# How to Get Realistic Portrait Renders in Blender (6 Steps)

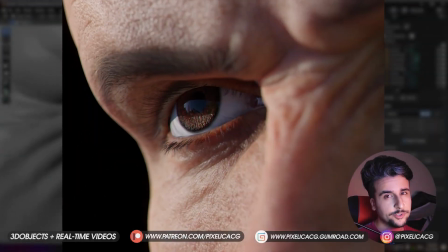I recently got these animated renders and I thought it would be a good idea to show you guys what you will need in order to get the same result on your character.
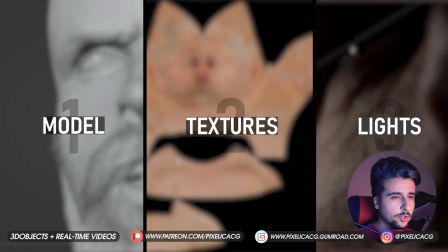I divided it into 6 different parts, from getting your model ready to the ways you could approach the lighting and setting up the camera at the end, then rendering the animation.
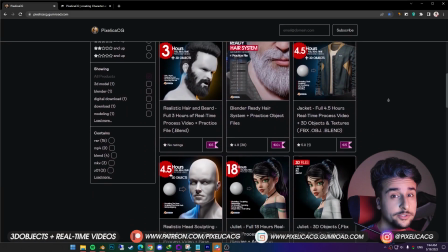So skip to the parts where you want to know more about. And as always, if you want to download the 3D files and real-time process of making these characters, check out my Gumroad and Patreon page.
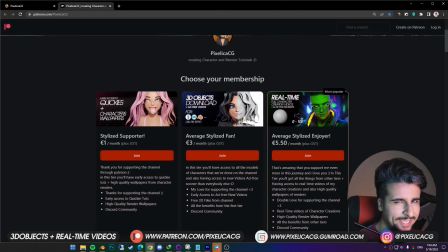Everything is in there, link in the description. Let's go!
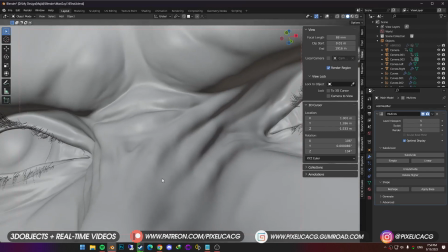So before anything else, we have to have a mesh with decent amount of detail.
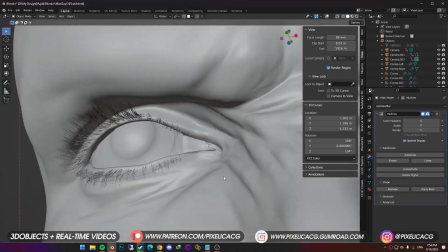No matter how good is your lighting and other things, if your model doesn't have enough detail, it might look flat and unappealing.
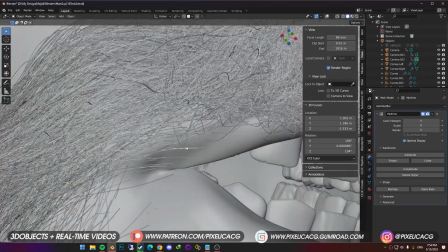Also, when it comes to close-ups, every small component on the face matters. Eyes, for example.
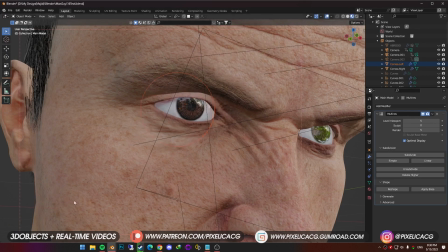If you only just stick the eyeballs into eye socket, you see it looks wrong. The reason is, when it comes to the eyes, we have few things to take care of.
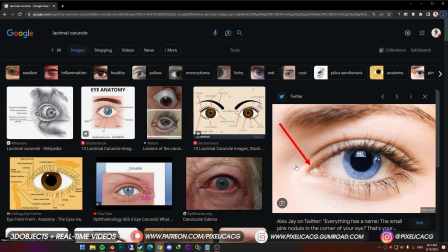One of them is coruncle, which is the pink-red prominence at the inner corner of the eye. Not only is it really important, but it should have a nice transition from pink to white, which is this clear.
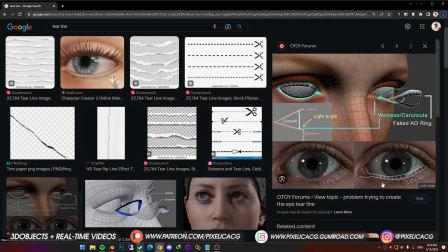Also, the bottom part of the eye is not dry, so it should have a watery looking transition from this clear, which we call tear line.
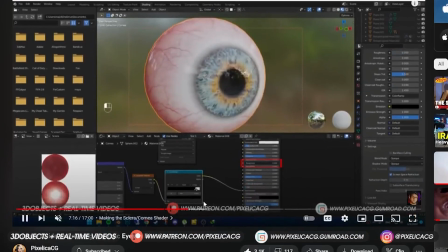I have a tutorial about creating the eyes in the channel, which I linked on the top right corner.
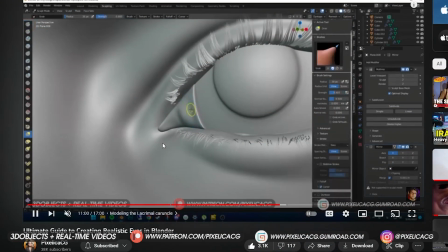I showed you how to make the eyes and coruncle and other stuff if you want to check it out. Second one is textures and shaders.
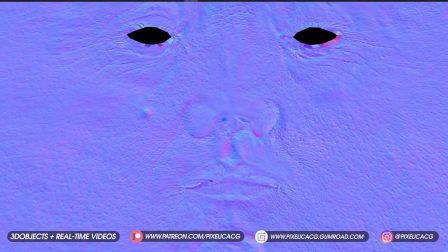You see, when it comes to the realism, we need a good amount of skin pores and details on the face.
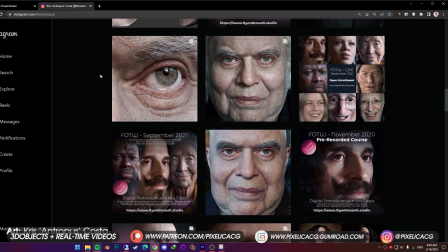Some people just subdivide and sculpt every little detail on the face, which results to incredible amount of details.
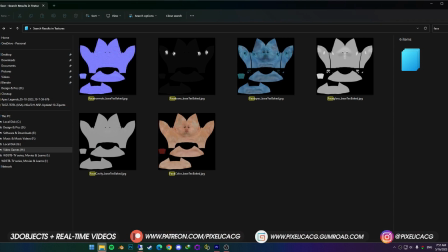But other way is to use texture maps. There are a lot of websites that provide amazing skin maps.
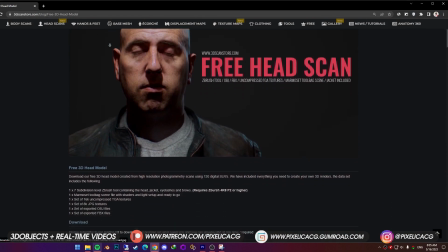You can also find it for free, which has surprisingly good details, considering it's free.
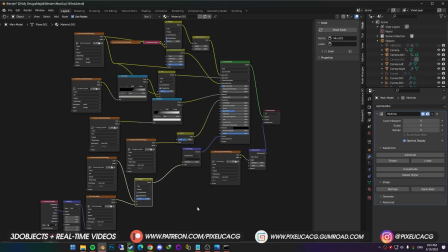This is my setup for the skin shader. It's pretty simple.
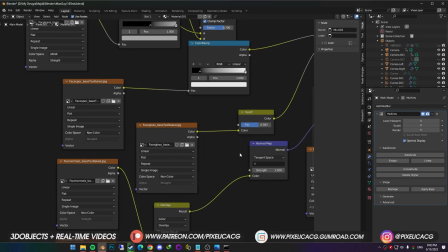We have a diffuse map, which is the main texture, then roughness and other stuff that I mixed up with color ramp to change its values.
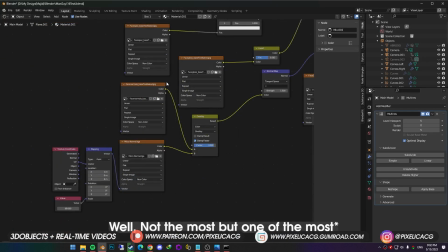But the most important thing is these two, which is normal map and micro normals.
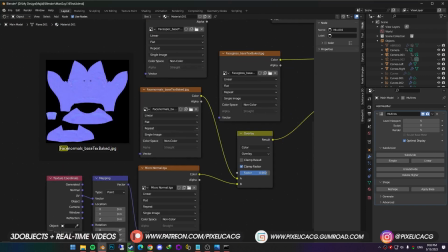Normal maps simulate the details, as you probably already know, and the micro normal, which is a bit different.
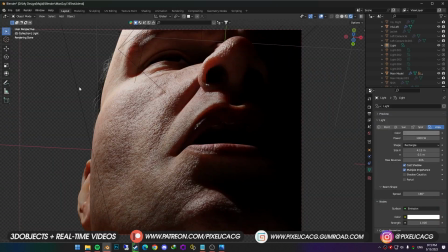It adds those tiny little skin pores all around the face, which plays a huge part in the realism, especially if you get too close to the character.
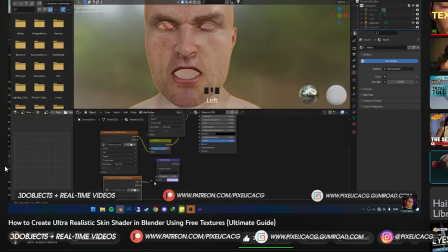I explained the shader setup fully in the skin shader video. You can find it on the top right corner. Third one is lighting. Obviously, it depends on the mood that you're going for.
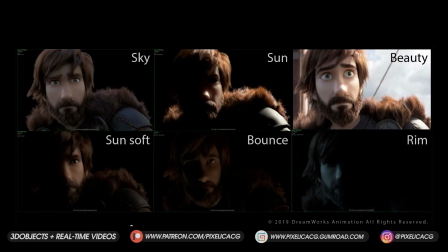But in this case, since we spent a lot of time on skin shader, we want to highlight the details of the character.
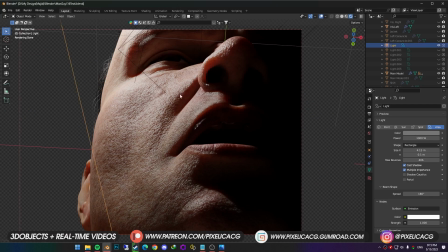For that, we have to have a nice contrast all around, so the details are visible.
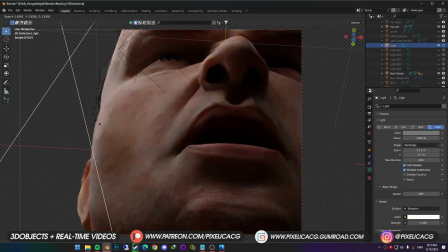If we use soft lights or dull HDRI maps, everything will look flat and we can't see the skin pores.
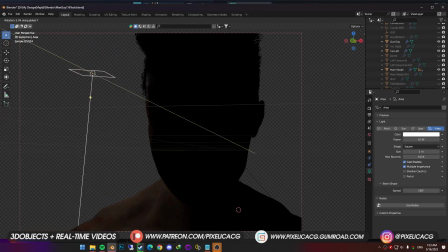So we have few choices here. We can add an area light, scale it down to make it smaller.
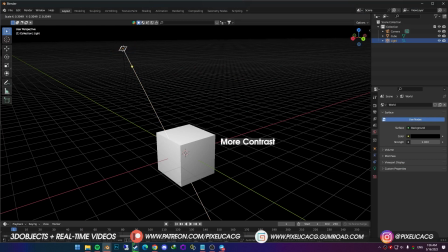Smaller the size equals sharper highlights and more pronounced shadows. Larger size meaning softer shadows and highlights.
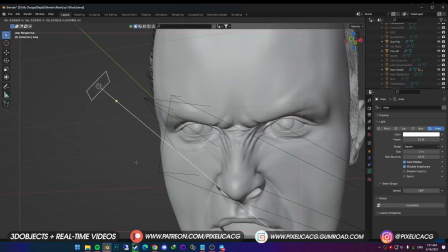You gotta find the balance between these two. Now we need to place it somewhere. For easier control, it's better to have two separate windows.
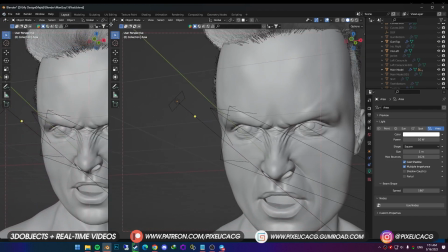So hover the mouse on the top left corner and drag out a new window. Now you should have another 3D viewport on the left.
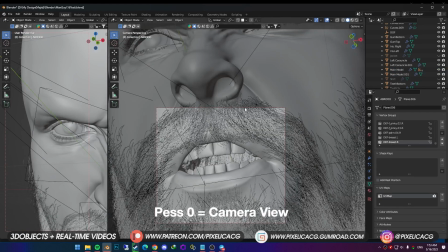When your mouse is on the right window, press 0 to switch to camera view. Press N to bring up the right menu.
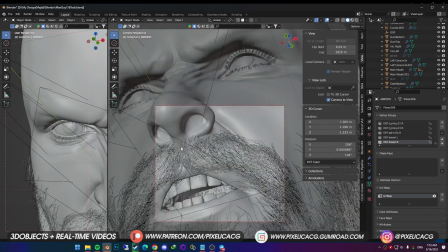And in the view tab, enable camera to view. Find a good spot for the camera. Then hold Z and select rendered.
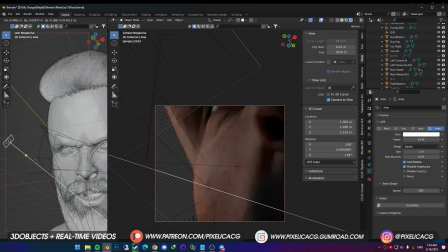Now on the left window, select the area lights and move it around. Since we got rendered view on the right, we can now see the results live while we change the lighting.
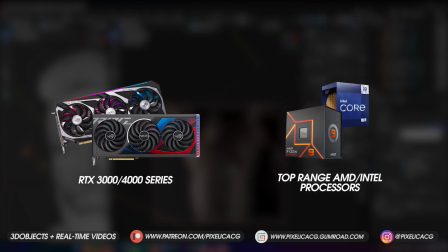If you don't have a good RTX GPU or a high-end CPU, it's better to change it to EV for now, because it might take a long time to render.
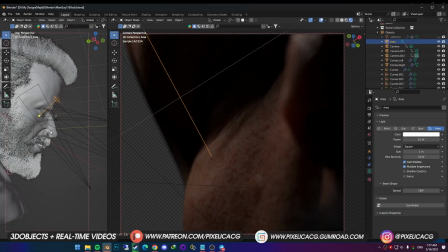Now move and rotate the area light until you have a decent contrast and details are visible.
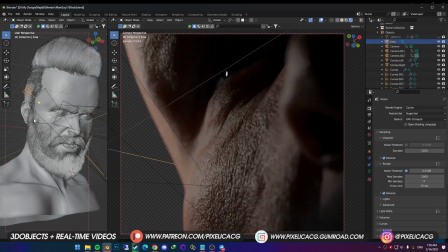Of course, we are not restricted to Blender default lights. In fact, for more realistic results, you can use HDRI maps.
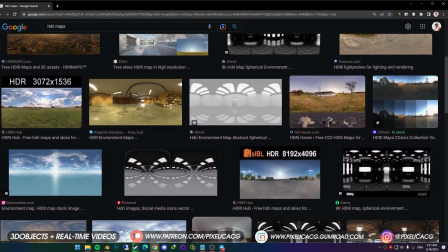You probably already know, but for those who don't, HDRI maps is a 360 degree image that contains lighting and reflection of that location.
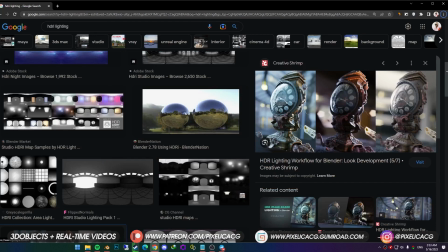We can use them to light the full scene with few clicks.
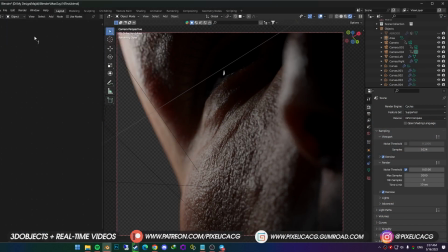To do that, click on this icon and change it to shader editor, then switch from object to world, now represented by only two nodes.
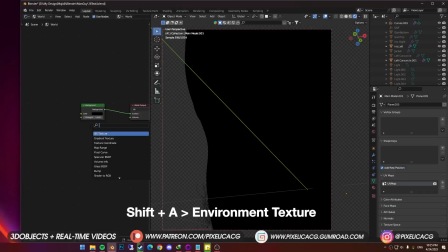Disable or remove all the lights, shift A and add environment texture. Don't add image texture, cause that's a totally different thing and doesn't work here. Then connect the color to the surface.